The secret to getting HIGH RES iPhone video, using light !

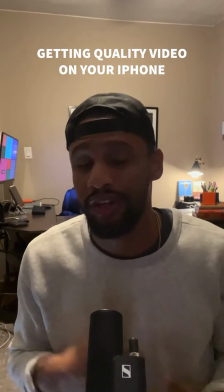0s
If your iPhone footage looks like this, watch this video and I'll give you some techniques to turn this into this.
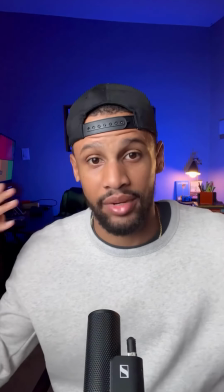6s
So I've already done this type of video before, showing my setup and going through all the lights and just showing you what everything does. But what I did not explain was the technique behind it and why we do some things like this, you know? So if you don't know who I am, my name is Victor and I give content creators filmmaking tips and techniques to up their video game. So this lighting technique, this is just my setup, but this lighting technique is nothing special or revolutionary. I'm not reinventing the wheel here. This is basically a 3-point lighting setup. But we're gonna go through the lights. I'm gonna show you what each light of these things are doing and the psychology behind it and why I do it. Our main light is called our key light. For my key light, I have something called an Aputure 120D with the softbox. That is not necessary for all content creators, but if you want to spend that extra money, I think it is very well worth the investment. Like I said, I don't think everybody needs one, but if you are willing to spend that money, spend it.
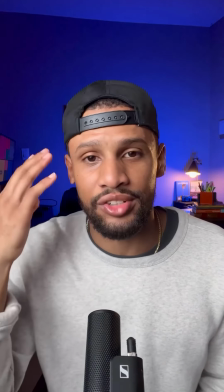58s
So the most important part about the key light is just making sure that you're getting an even, soft look on your face.
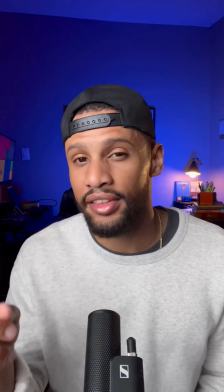63s
And that's really just because of the softbox I have on this. Another reason we like to put the softbox in front of us is to get this catch light.
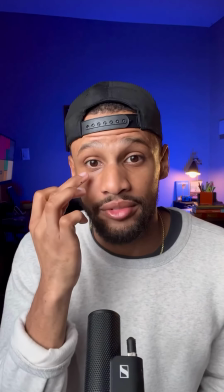71s
You see, you want to always have a light reflection in your eyes that just engages the viewers. They look at you in the eyes. The eyes are the windows of the soul, or whatever the saying is. But that is really important.
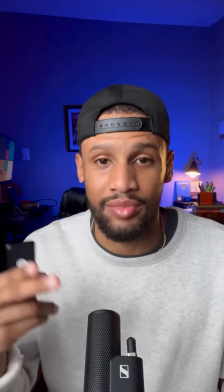83s
You always want to have catch light in your eyes, and usually that is made by your key light. But let's see what this key light does when I turn it off.
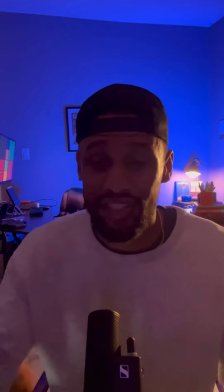89s
So as you see, it is dark. And that key light is doing majority of the lifting.
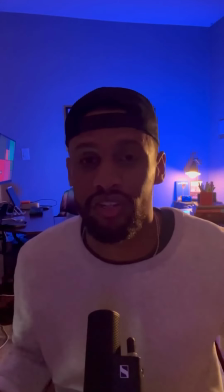94s
Without that key light, the whole look is off. So this is just with the key light.
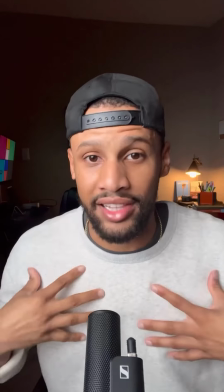99s
All the other lights are off. And this is mainly what's lighting me, and it looks good, right?
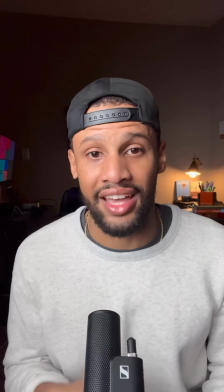104s
We only add this other stuff to add added interest, to add depth, to add separation, all of that.
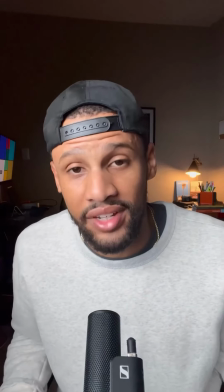111s
If you only have one light, that will suffice, especially if you're just starting out.
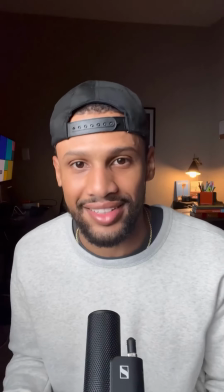116s
Like, just get you a really good light, put it on you, and let's start there.
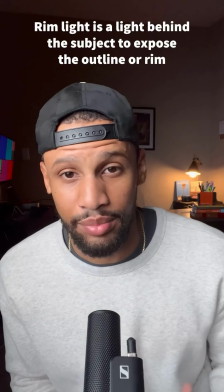121s
So the next light in my setup is a rim light. Usually for a 3-point lighting setup, there would be like a fill light right here, but I don't want that.
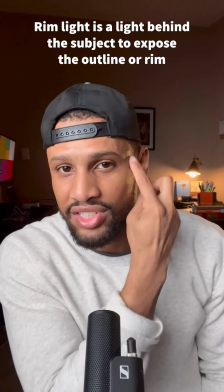128s
This is with my rim light. It just gives me a subtle accent on my face and back here.
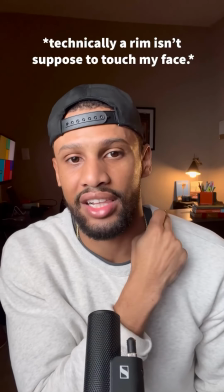133s
All that this light is doing is separating me from the background. It's putting a little highlight here so I can separate myself from the background.
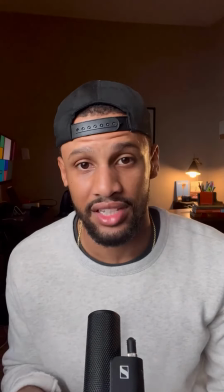140s
And if we turn this main light off, the key light, you can see exactly what it's doing.
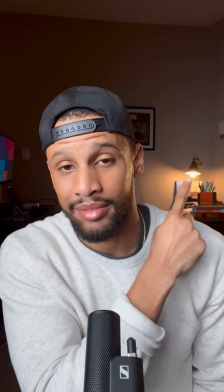144s
And notice we have it the same color as this light back here, which in filmmaking we call a practical.
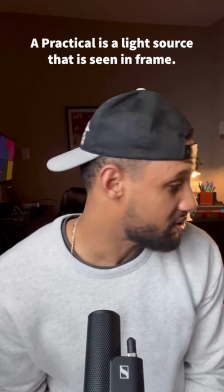151s
This is just a Genie smart bulb that I can change to any white balance I want. With that being so warm, I also want this to be warm.
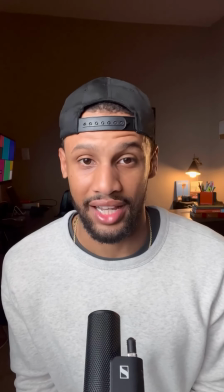158s
Why? Just because it makes sense. And this is what we call motivated lighting. So this yellow could very well be making this yellow.
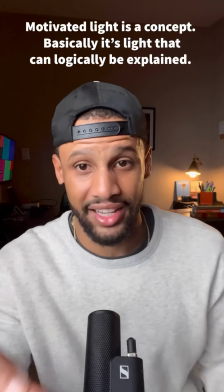165s
That's not the case. If I turn my camera, you can see that a light is making it.
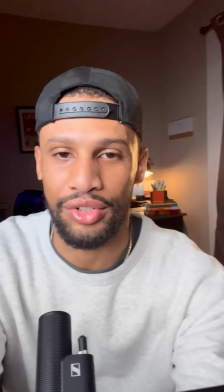171s
And you can see a horribly taped door. I didn't think about that.
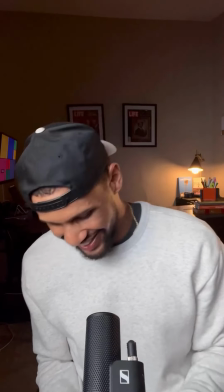176s
Don't judge me. That's how I block the light. I just turned on another light and I splash it on this wall as blue.
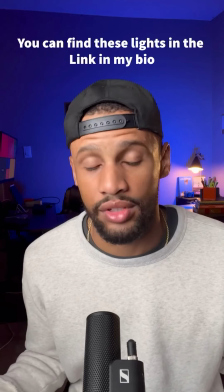183s
You don't have to splash it blue. You don't even have to have a light back there at all if you don't want to. But I like to do it because it just adds added interest.
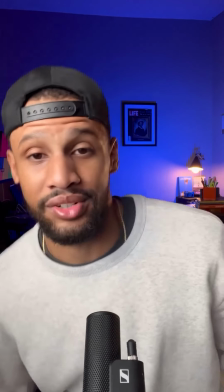191s
When people are scrolling every second on TikTok or Instagram, it's nice to just have a pop of color, like, ooh, blue, wow.
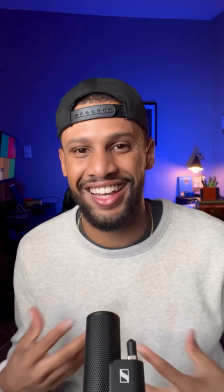198s
And they stop. People start to relate the blue to me. I've had somebody comment, oh, I didn't realize it was you without that blue light.
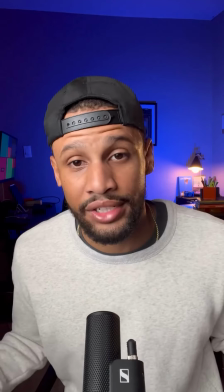206s
It could be whatever color you want. It doesn't have to be a color at all. Whatever you want to do is right. There's no right or wrong answers, but the main thing to getting great iPhone footage, and any phone footage for that matter, any camera footage, is to have light. You just need good light. When you are lighting your face, you want it to be soft. And there are a couple things that if you scroll through my previous videos, we do talk about how to get soft lighting. This next part of recommending lighting, I can't necessarily do that because I don't know everybody's budget. Me as a cinematographer, somebody who's just interested in video, I have a lot of lights. I have a lot of Cobb lights, Bowen mount lights.